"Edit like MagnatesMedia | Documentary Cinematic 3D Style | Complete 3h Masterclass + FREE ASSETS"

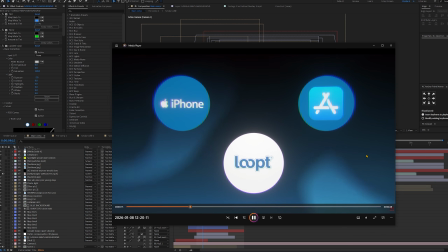Let's start with the background.
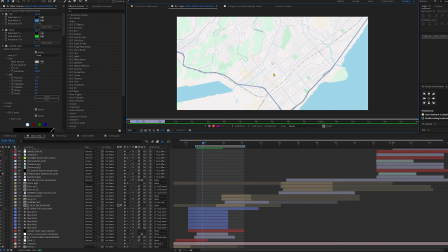So this is just a random map, either you try to find one like I did, or you simply generate one with AI and upscale it.
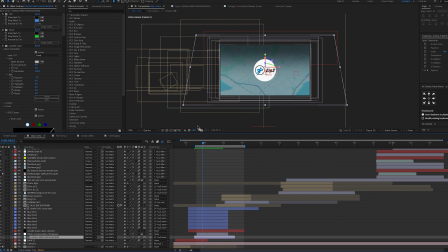As you can see, the map layer appears at the moment when the null starts scaling down in the previous scene.
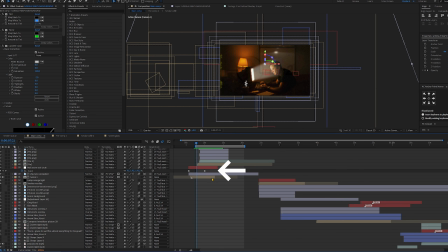From the very beginning,
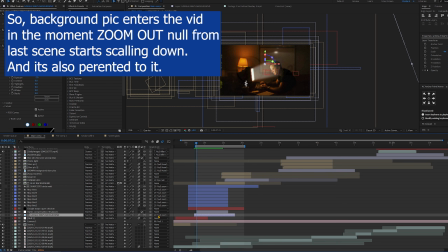it is large and it's parented to the same null that the precomp of scenes 1 and 2 and the shape circle were parented to,
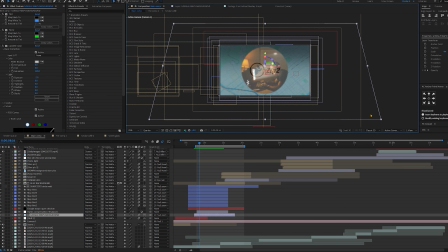which means it allows every change in position, scale, rotation, and everything else that the null performs. So the background is also in 3D because the null is 3D.
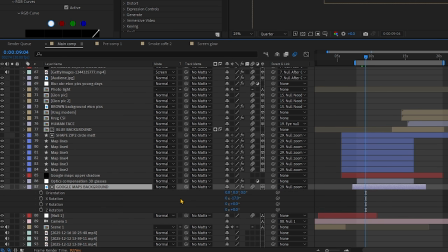It's slightly rotated on the x-axis, nothing special, I just thought it'd give a more interesting viewing angle.
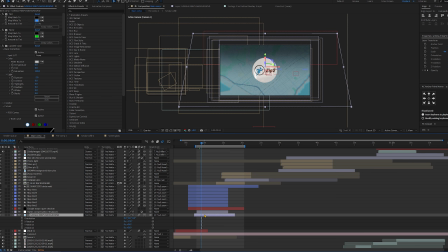For effects on it I added 2 tints, because obviously the map wasn't pure white.
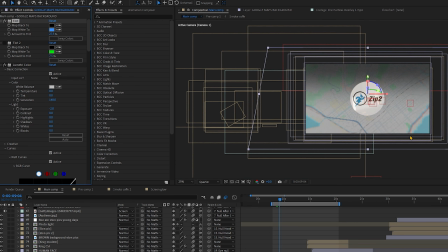I set a blue tint at 27.5% tint amount and a little bit of a green at 7.5. After that we have a lumetri color where I slightly boosted saturation and, very importantly,
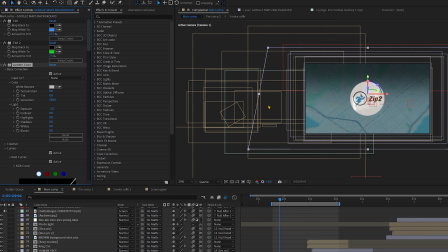reduce exposure to -2 to give it that darky look, not opacity, because that would make the layer transparent. We also have the blobs wipe, which is for the transition to the next scene.
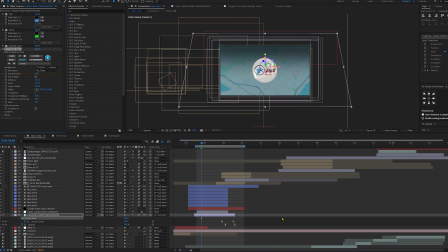We'll come back to that later. There is no really philosophy around the map. We knew that when the circle starts scaling down, a blank background would be left behind that we have to fill with this Google Map image.
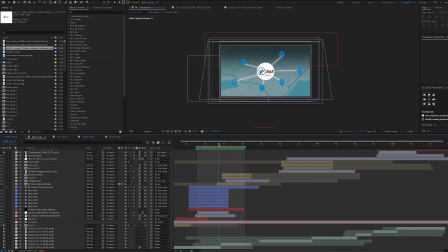If you're wondering, how do you know that size the image should be before the null it's parented to performs its scale? That's already the basic null and parenting principles.
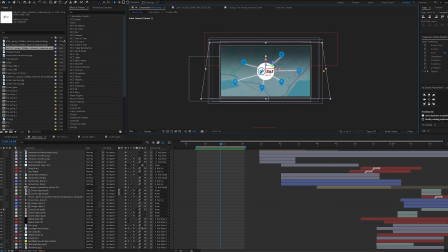You go to the end when the null finishes its movement, and there you set how you want the scene to look at the end. So I wanted map to be this big when zoomed out, which means you parent it to the null,
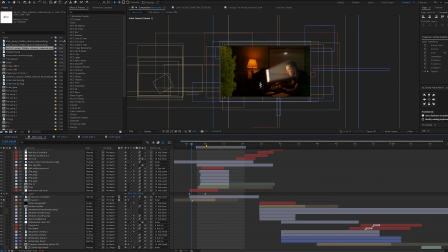and at the end of the movement, not at the start, you adjust the position, scale,
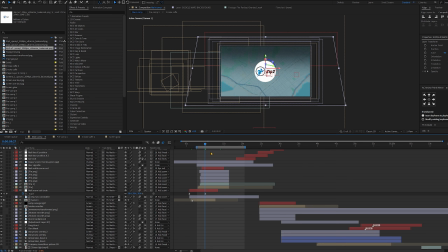rotation of that layer, in this case map, not the null object. By the way, if anything about scene setup or parenting is unclear, ask in the comments and I'll explain everything.
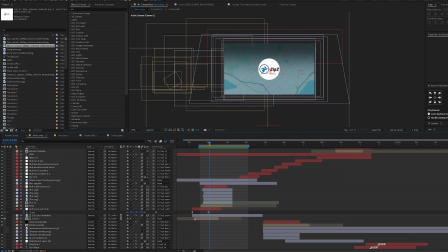More or less that's it for the background. Next are these pins. You can grab any pin image you like. There's a big selection of flaticon.com, which is free.
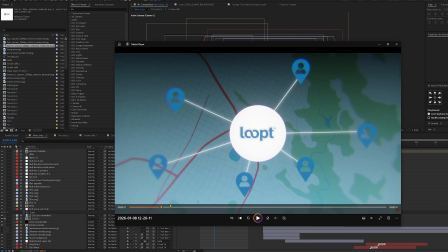And we also have these lines that appear. First we'll handle the technical side, then we will deal with small details and effects.
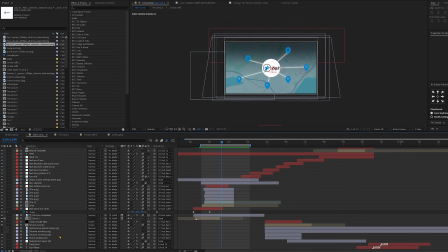Both pins and lines are 3D layers because we are doing a scale down with the null object,
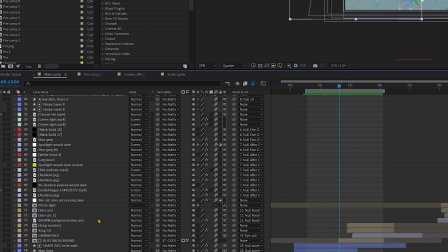so it's important not to mix 2D and 3D layers, otherwise the movement won't match in space.
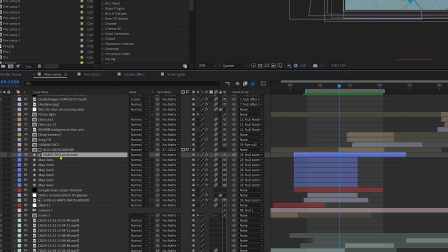Speaking of space, as you can see, the lines in the timeline must be below the circle shape and zip to image so they don't overlap.
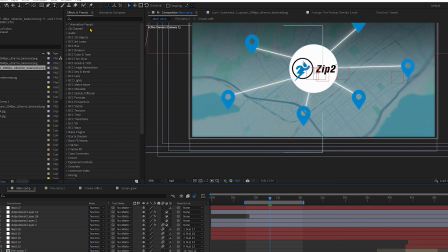How do we create the lines? We create the lines using the pen tool. Point 1, hold the shift and then set point 2.
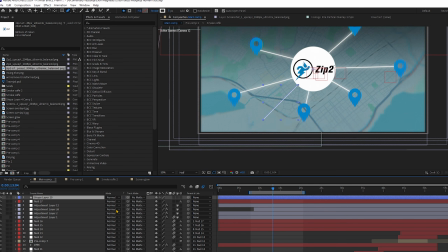So it's a straight line. Now we animate them. Click the little arrow here, then go add, trim paths.
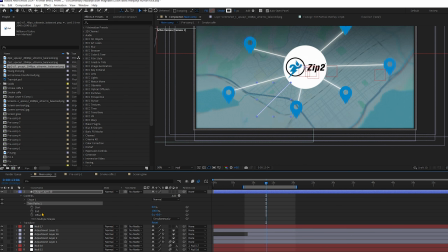I already did it, now I'm just showing. Go down here where it says end, animate it from 0 to 100 for the desired timing, and set the grab so it explosively starts drawing line and end up smoothly.
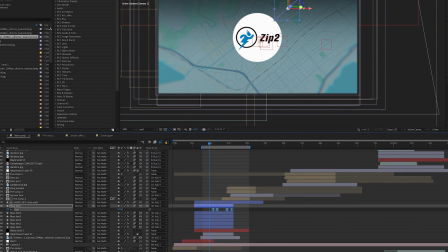When the animation retracts, we go with the inverse grab. Just look at this line here.
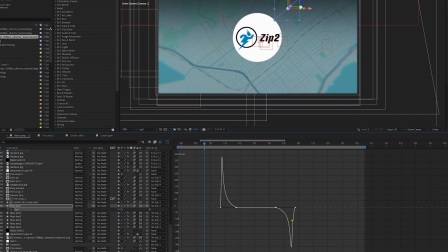It starts slow and disappears fast.
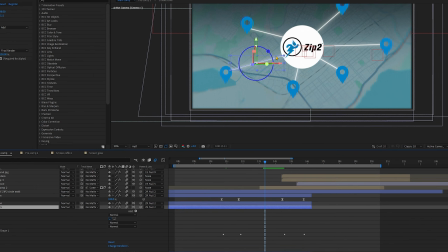Then you can duplicate this line, adjust their length, but do not do this by just clicking the layer and stretching the whole thing.
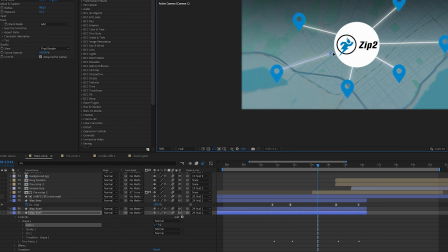Instead go to shape, path and move the points to adjust the length and position.
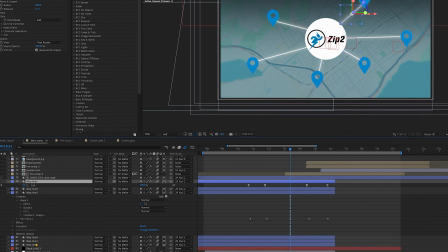Once you have enough lines, slightly offset the timings for each so the animation feels different.
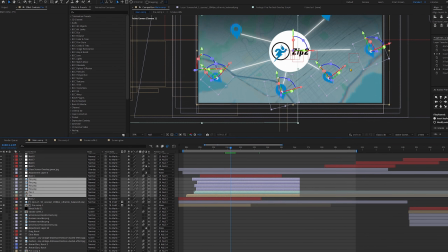For the pins, we animate their scale and rotation. Anchor point is key here.
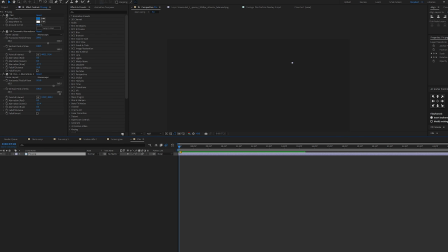Place it at the bottom of the pin so all animation happen from that point, giving a different animation look.